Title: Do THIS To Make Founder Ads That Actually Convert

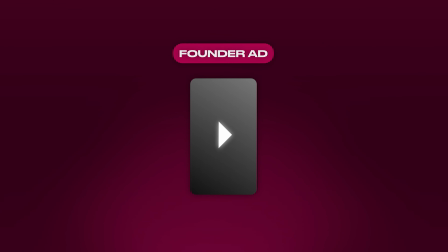0s
Most founders make the same mistake when they go to creating founder ads. They focus too much on the product and not on themselves. And the truth is, it's people that we connect with, not logos and brands.
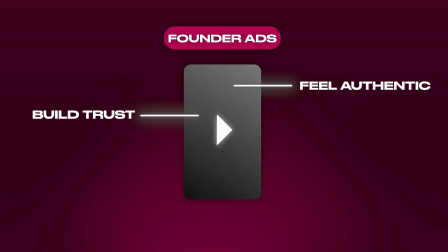11s
So in today's video, I'm going to show you how to make founder ads that feel authentic, they build trust, but most importantly, they get sales. We make so many founder ads here at Fraggle because they work. So these strategies I'm going to share with you today are proven with millions of dollars worth of spend. And if you stay all the way to the end, I'm going to share with you my custom ChatGPT bot, which will be able to write you founder scripts in a matter of seconds. So before we get started, you might not know what a founder ad is. You might not understand why these are effective.
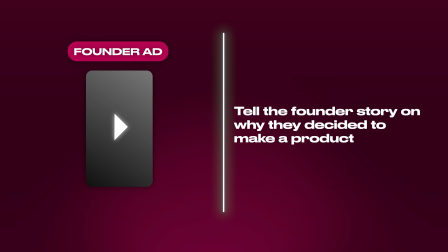41s
So let's break it down a little bit. So founder ads are simply ads that tell the founder story, why they decided to make the product that you are being advertised. Now, these are normally highly personal videos which are telling a story.
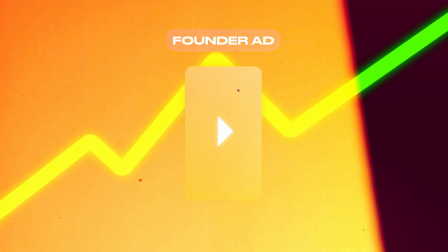55s
And that's why they are converting so well right now, because social content in general has become very generic. And so the thing that you can use to separate yourself is your story.
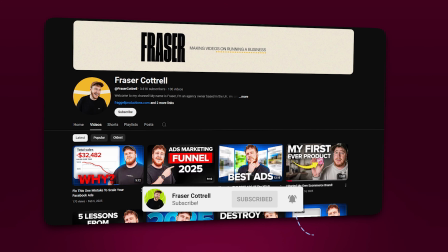64s
I've made a few videos on the channel before when I talk about storytelling in your ad creative and how that can be used to separate yourself from your competitors.
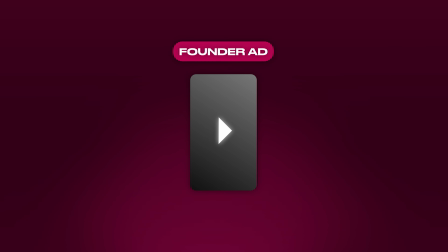72s
And founder ads are probably the best example of that. The story that you tell about how you started your brand is unique to you and you only. So if you have a brand which is potentially ripping you off, they're never going to be able to replicate your story and your brand, and that's what you have up on them.
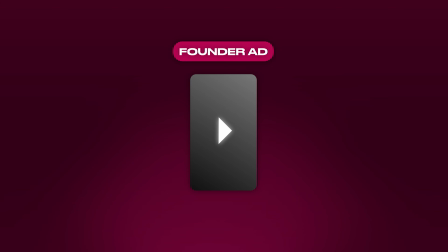90s
So if you can do, make founder ads. But what does a good founder ad look like? Well, here's one that we made for Cata Chai.
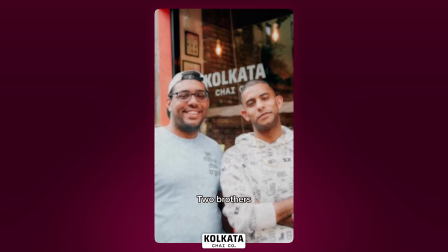102s We're Ani and Ian, two brothers who couldn't find real chai in the US,
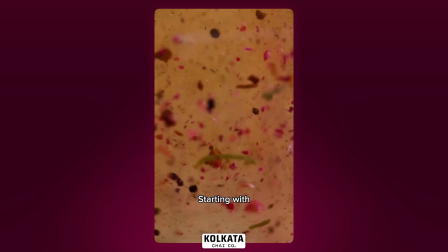106s so we created it ourselves, starting with organic Assam tea and freshly ground spices.
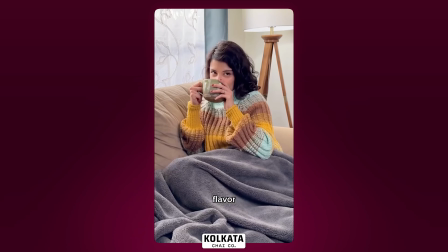111s No syrups, no sugar, just pure, authentic flavor. It's the chai we grew up with, now easy to make at home.
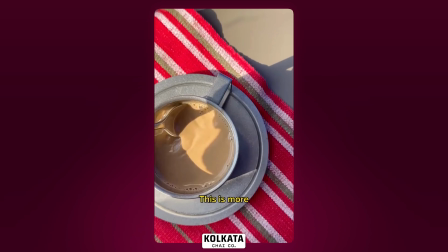118s Boil, add your milk, strain, and sip. This is more than chai. It's tradition, health, and real taste in every cup.
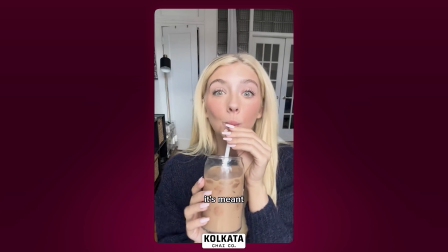125s Experience Kolkata Chai Co. Chai just like it's meant to be.
So what makes that a good founder ad?
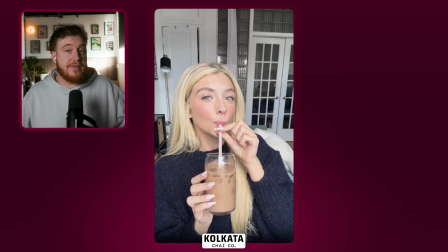131s
Well, the first thing is we're focusing on why they decided to start the brand, their unique story. We're talking about what the brand is and why it's unique.
Strain and sip. This is more than chai.
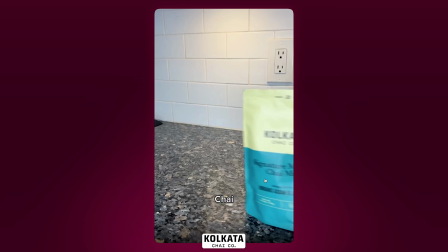142s It's tradition, health, and real taste in every cup. Experience Kolkata Chai Co.
And then finally, at the end, we have a CTA that's telling people to go and try it for themselves.
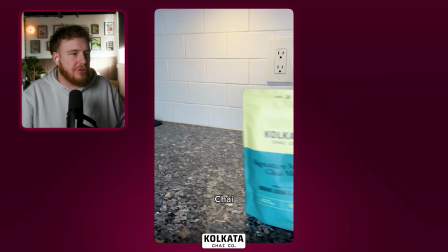151s
So Cata Chai is actually really unique because there aren't actually that many brands that are similar to themselves.
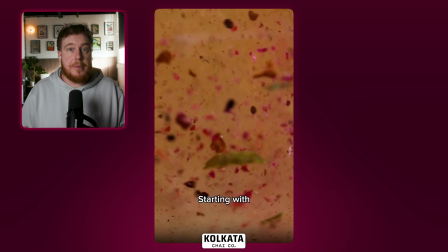157s
So they're not separating themselves with story because people are trying to copy them, but because that's the best way to show people how their product is different. Because if you don't know this, the chai that you have in Starbucks, that isn't actual chai, right? This is how chai is made, and that's what we wanted to get across in this video.
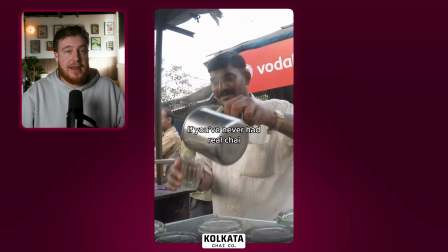174s
So we actually start with a video of a guy in Kolkata making chai.
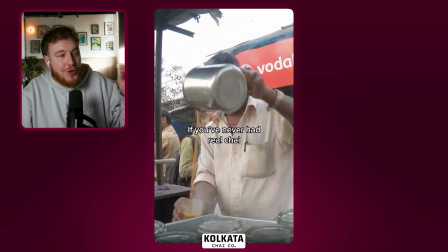181s
And it stops people scroll straight away. And I think the reason for this is because we're often seeing online videos of like Indian street food vendors like being probably the least hygienic ever, and so I think this is probably why it's stopping people on the scrollers,
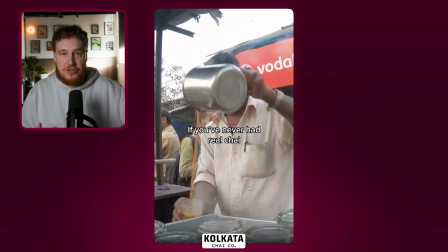197s
because they're almost like expecting to see that, but they don't. Instead they see an ad.
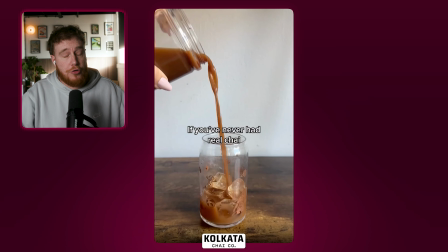202s
And then also because we have this, what we call in the business a cross-cut, where you're crossing between two similar things happening. So we've got the guy in India doing it, and then we've got one of our creators pouring chai as well.
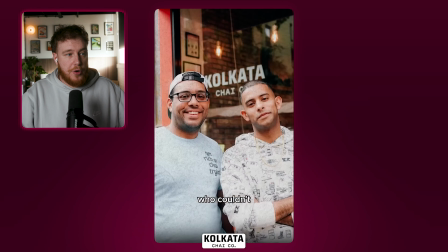214s
So all this content that you're seeing through here is archive footage.
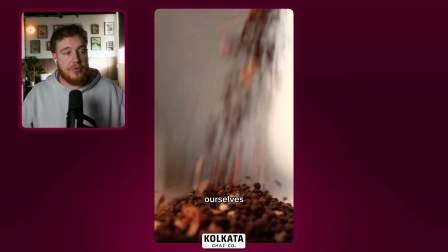218s
This is either footage that the brand already had themselves, or that we've shot, or that we've sourced. And so we're putting all this together, meaning that we've actually never had to go out and shoot any completely new footage, which brings the cost of a creative like this down dramatically. And the person doing the voiceover is Ani.
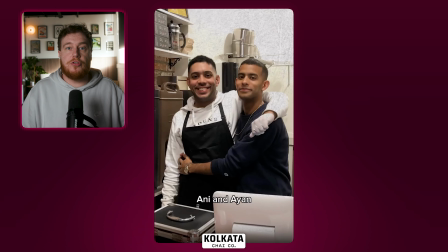236s
He's one of the founders of the brand. And so again, super personal.
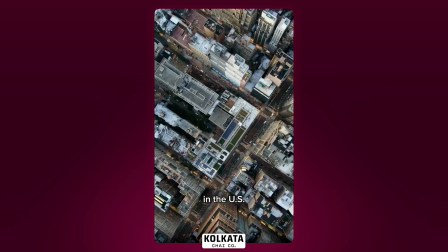240s Two brothers who couldn't find real chai in the US, so...
And then we're saying a problem, right?